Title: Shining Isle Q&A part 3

This one, you've probably all seen this one. This one, talk about this one. This one was really tough. It was tough, but it was so important when we landed it, to me. This is Justin Oaksford's work, and he's a friend of mine. We've known each other from different projects and through different friends before, and and felt like he was a really good visual fit. We just, he and I work very similarly together stylistically, but it's a tricky thing trying to pull somebody else from sort of outside this world. Once I had sort of been sucked into it, I'd been to my first hutch mood and felt like a growing sense of ownership over the tone and feel of this to bring somebody else in and be like, just take it. Like here is all this feeling, you know, just naked Glipwood. And for them to be like, like a village, Like, no, not just any village, like the village, you know. And I was really thrilled when we finally nailed this shot and this look.
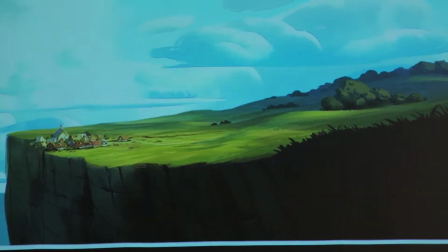[9:20]
It's one of my favorite paintings of the whole thing. Just to get the scale and the sense of like loneliness of the town clustered on the edge there and
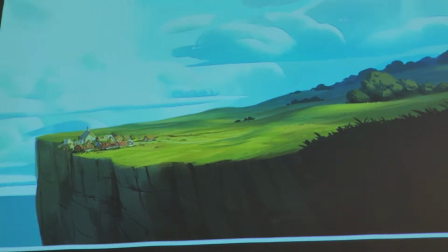[9:28]
the strong verticality of the cliffs and the drop off to the sea and the vast kind of beautiful.
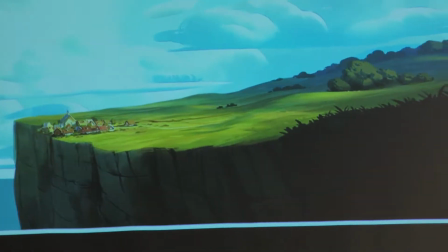[9:33]
And again, you're seeing these big swaths of color where things are left vague. That I just think that's a really beautiful look instead of it being an artistic cop-out. It's not. It's just a commitment to something that we believed in, which was to say, leave things open.
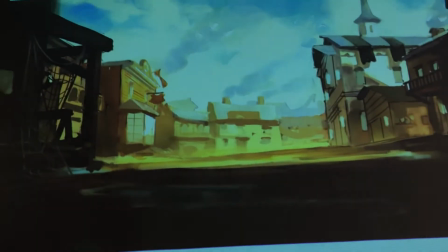[9:53]
There's another piece by one of our artists, Lila. Lila, not Lili, that was confusing the whole time.
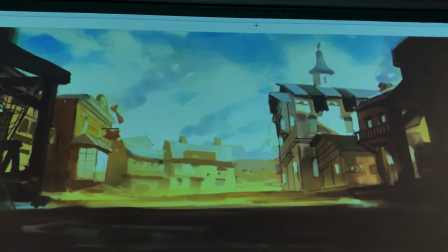[10:01]
She made a pass at Glipwood, looking down, kind of towards C, this is in town more, that was just so evocative.
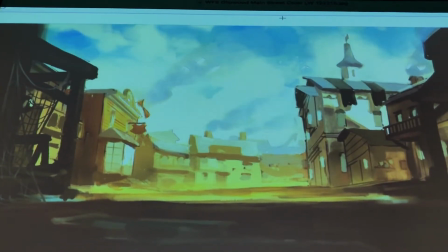[10:08]
Now here, you can start to see where it's, this is too loose, right? If our characters were to drop in on this, they don't work.
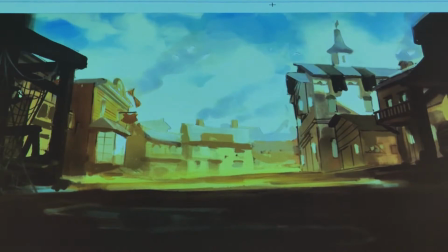[10:16]
So this was, but it was meant to be a color study, it was kind of just an impression to see, but to give you a contrast of what it looked like.
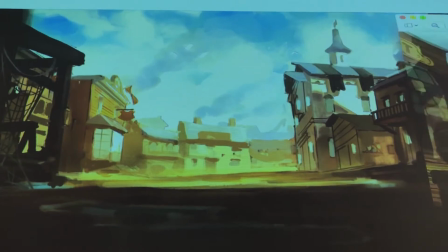[10:23]
The final that another artist ended up taking and delivering was this one,
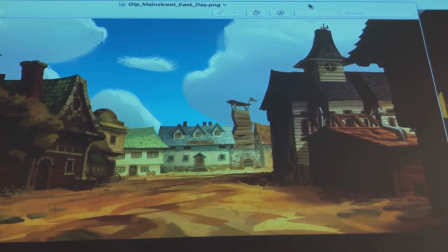[10:26]
which you did see in the short. only one shot unfortunately it's got to be this it's such a juggling act which you're into the flow of production between what is like precious and what needs to be done yesterday and so there's always this back and forth between like I just we want to take every opportunity to hide every specific reference on every sign and every window should have a poster like wanted humans for baking but you just was only so much time to do that and so we were trying to make decisions that worked according to a hierarchy of like what is the most important focal point for the characters you know what is the most important thing we're saying with the shot and so what are the things that are in focus and given visual emphasis so things like the the fang tower in the background down there.
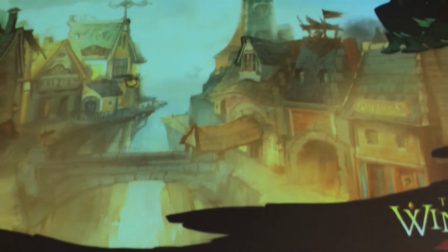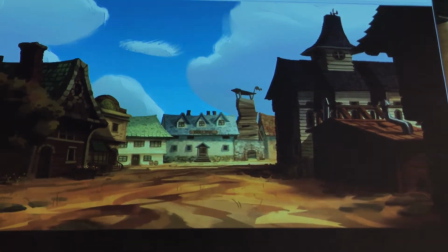[11:31]
The sense of going around a corner and giving us a little bit more visual depth, little weather vanes and sort of steeples and giving the town a little bit of verticality,
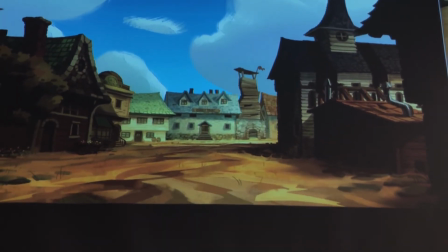[11:42]
and signs and stuff like that. But when you're in the short itself that passes by so quickly, it's heartbreaking a little bit to realize all the effort and painting and thought that goes into this can just breeze by but it's all in there